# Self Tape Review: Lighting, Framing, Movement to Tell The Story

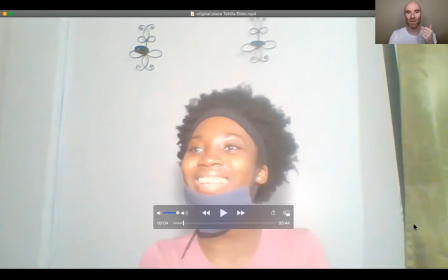So the first thing now that we see here is great eye light, you know, the eye line, the line between her eyes and what she's looking at is right close to camera, which is exactly what you want for self-tape, right? She's in the center. And again, I think that you just, because this is her very first one, she did that intuitive thing, and you can see she put her head right in the middle of the frame.
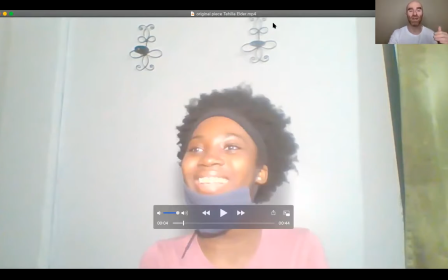So Tehillah, if you do end up watching this, I would recommend of just tipping down your camera so that you and moving physically closer to it.
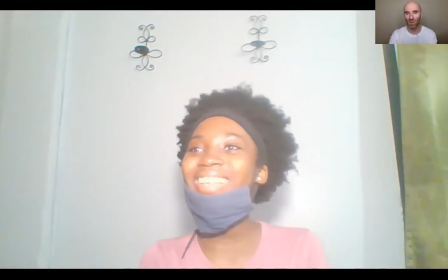So we just see the top of your head to just below your armpits and even moving you closer to the camera or even better the camera closer to you.
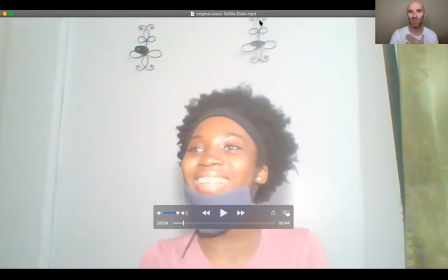Because then we also won't see these fixtures up over your head. And you wouldn't think they would be distracting, but they are. At least my eyeballs end up going, oh, what are these cool loopy things? And you want to make it as neutral as possible, so we're looking at your eyeballs as much as possible.
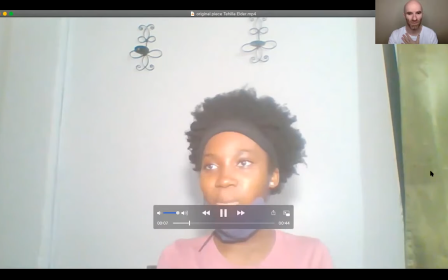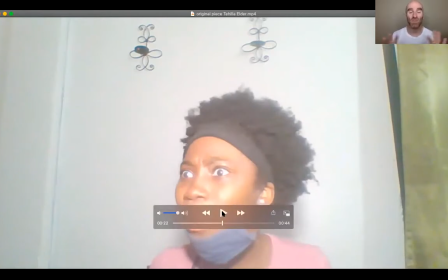so one of the things that's happening here is it sounds like and i could be wrong it sounds like is um running her lines with a recording of herself uh it sounds to me like she is running lines uh with a recording and not the person this is a fantastic reaction by the
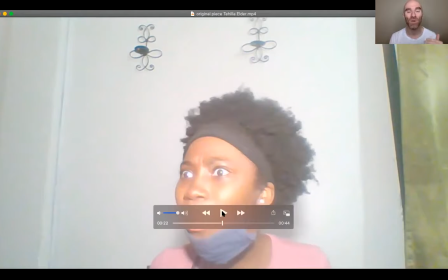way uh and so the the recording is somewhat closer to her device than she is there's also music in the background both of those things are making it slightly hard at least for me to hear tahila and so
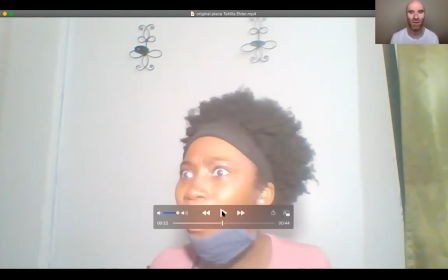after i liked you know in framing i think sound is extraordinarily important very very important for film so that that's one thing
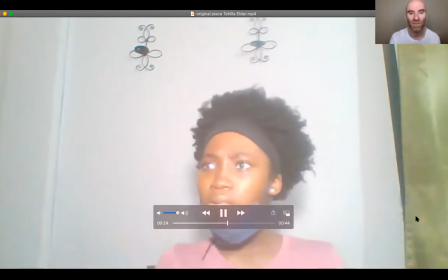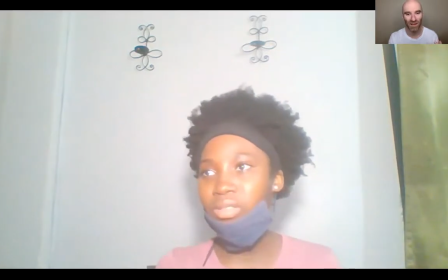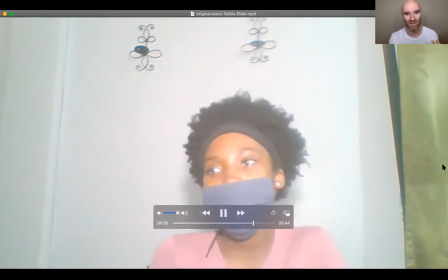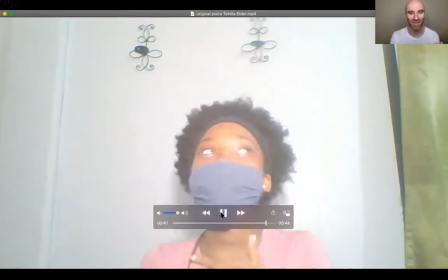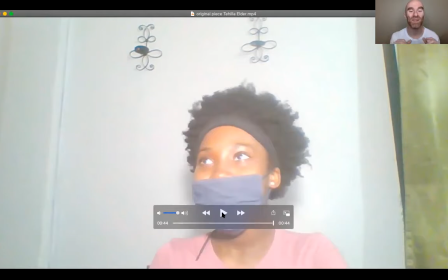and so huge props to Taylor for you being bold and for sending us a self-tape to look at the again you know highlight is great the background is great you just move everything a little bit closer tip it down you know so that it's you know just head and shoulders
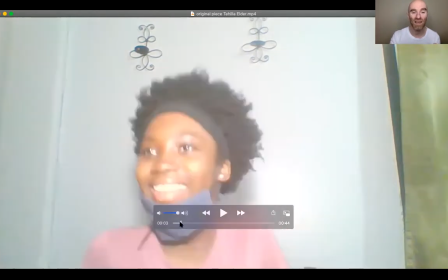One of the things that I think is really useful about this, Taylor, and something that I'm learning or noticing watching this, you know,
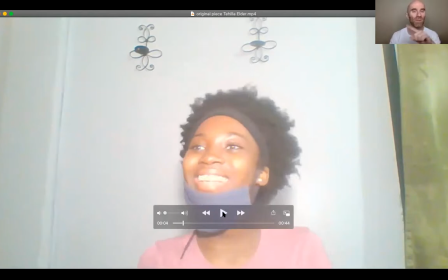is that your reactions are so easy and natural. So in this, I think because you wrote the script and it was all you. And so it was all things that like felt really easy, felt really simple. You're coming across, you're with a lot of ease.
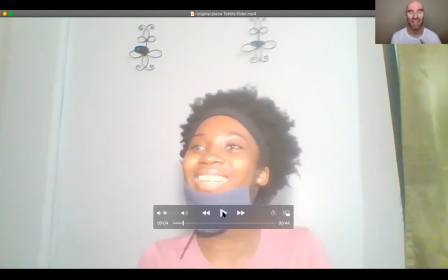And I want to point out to everybody watching that ease comes across on camera as confidence, almost always. So just look at this big, open, clear smile. There's nothing forced about the reactions here.
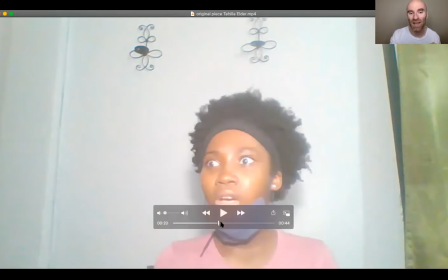And we are getting her being quite animated in a way that's really wonderful, but it's not forced.
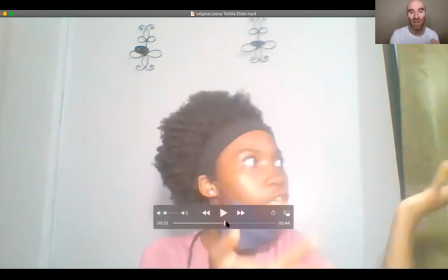And so this is kind of a great baseline for any of the acting that comes after this.
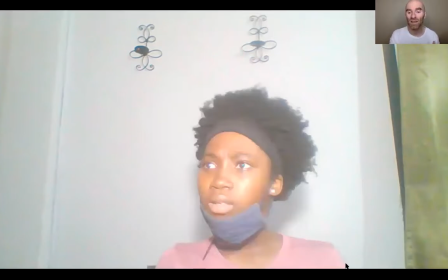So I think that this is a great choice for like a first ever self-tape, because it's my hope that Taylor will be able to go back and look at this and go, okay, now that I'm doing lines that other people wrote, am I as animated? Is my face as animated? Is my body as animated? Is my voice as animated? And you can hear that she's not projecting at all. you know so and again i think that comes from the fact that like she literally just sort of wrote down some lines that seemed like a thing that she would normally say